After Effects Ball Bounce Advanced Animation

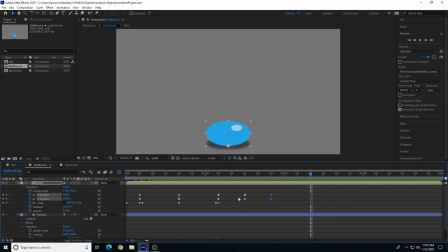So you can also come over here, instead of copy and pasting a keyframe, you can come over here to the left of the stopwatch for position X and Y and click the add or remove keyframe at current time.
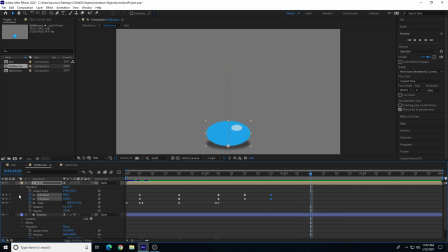So make sure my frame is over here. This is where I want the ball to be down on the ground again, and I can click the add keyframe button, and it just copies or duplicates that frame over without me having to do copy and paste. I can go halfway in between and move the ball up, something like that.
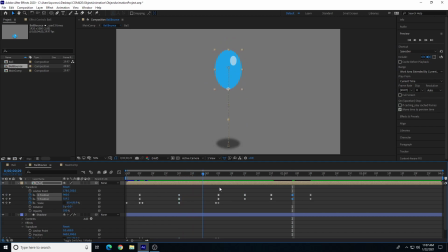So the first height was way up here, the second bounce height was right there, and the third bounce needs to be much lower, so something like that. So basically the ball is going to lose height each bounce.
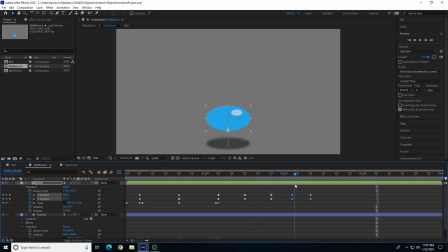Okay. My timing, my squash and stretch is not correct here. Let's add a fourth bounce here, which might just be 10 frames. Let's do that. That should work there. So let's come over here to our position and hit the add remove. adds another keyframe there, and then go halfway in between.
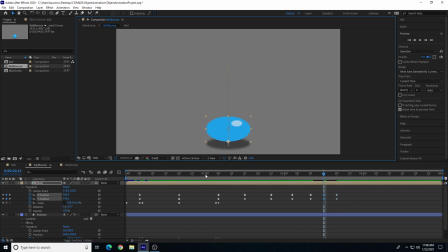And then we'll just move the ball up slightly. There we go. So our position keyframes are created. Now we just need to go and adjust the timing. I might make this move down just a little bit. Each time I'm doing this, I'm holding down Shift to snap vertically so it's not moving horizontally as well.
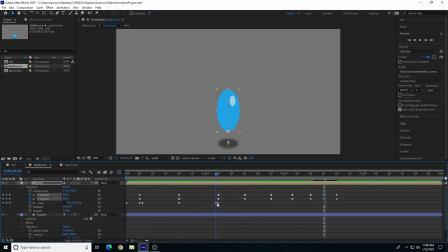So I think before I adjust the timing, I think I'll go ahead and add the squash and stretch because it just looks so natural staying squashed down the whole time. And to do this, I can start by copying some of these keyframes. So here is my scale, the full ball at the top of the bounce.
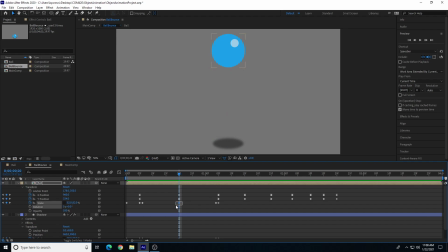So I want to make sure I copy just the scale attribute there. Here we go. So just the scale. And hit Control C. And then I'm going to go to the highest part of my second bounce, which is right here, and hit Control V. That just copies the scale.
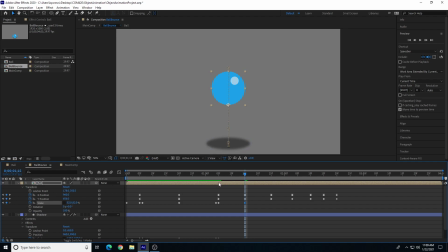So as you notice, it didn't change the position, it just copied the scale because I just had the scale selected. Control C, and then I'm going to go to the next one and hit Control V there. That's the highest point. And then here's my last point where my ball is should be a perfect ball due to gravity.
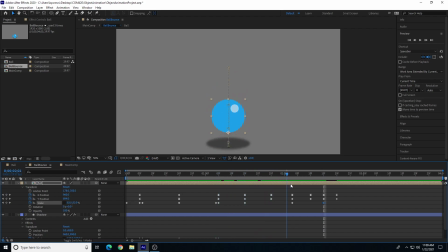So that'll really kind of change it so it's now pretty much a full ball. Okay. So now I need to go back through and add my squash and stretch to the bottom areas where the ball's near the ground. So there's where the ball's touching the ground, and one frame after that first bounce is where the ball's going to stretch back out.
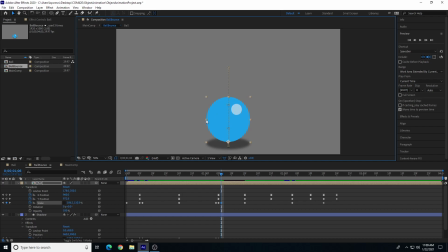So we'll stretch it and we'll squash it in this way. Now the difference is here's my first squash or my first stretch pose in my first bounce, and every succession bounce is going to squash and stretch less and less because more forces are
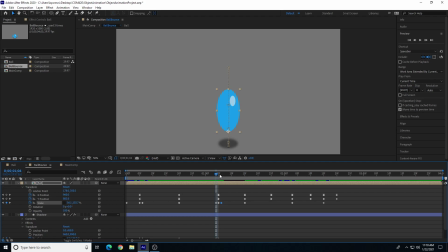applied to the first bounce and they depreciate as we go to the second and third bounce. So this squash and stretch needs to be less than the first bounce. Okay, there we go. So we need to dial it down a little more.
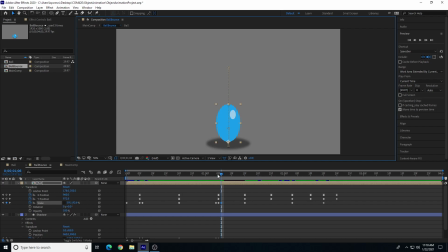There you go, I think that'll work. Other one's still stretched out more. That's pretty good. All right, so we're going to go one frame before the ball's at the top of the arc. Or sorry, it's going to blend up to the top of the arc back to a ball. And then here is our next squash position.
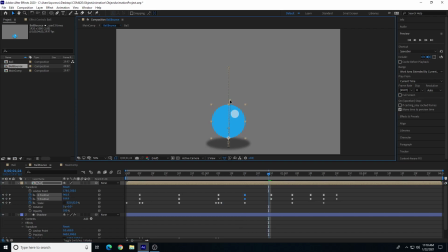So one frame before it touches the ground, we want to replicate that stretching. We'll stretch it out again. And then the next frame is when it touches the ground. So this is the squash position. So we'll squash it down, we'll stretch it out.
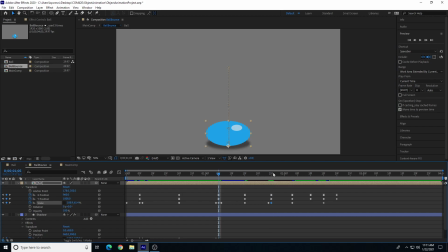I don't want this to be as stretched as this one, so it's already larger, because we're losing depreciation of that force. There you go. So I want it to be squashed, but not as squashed as the first bounce.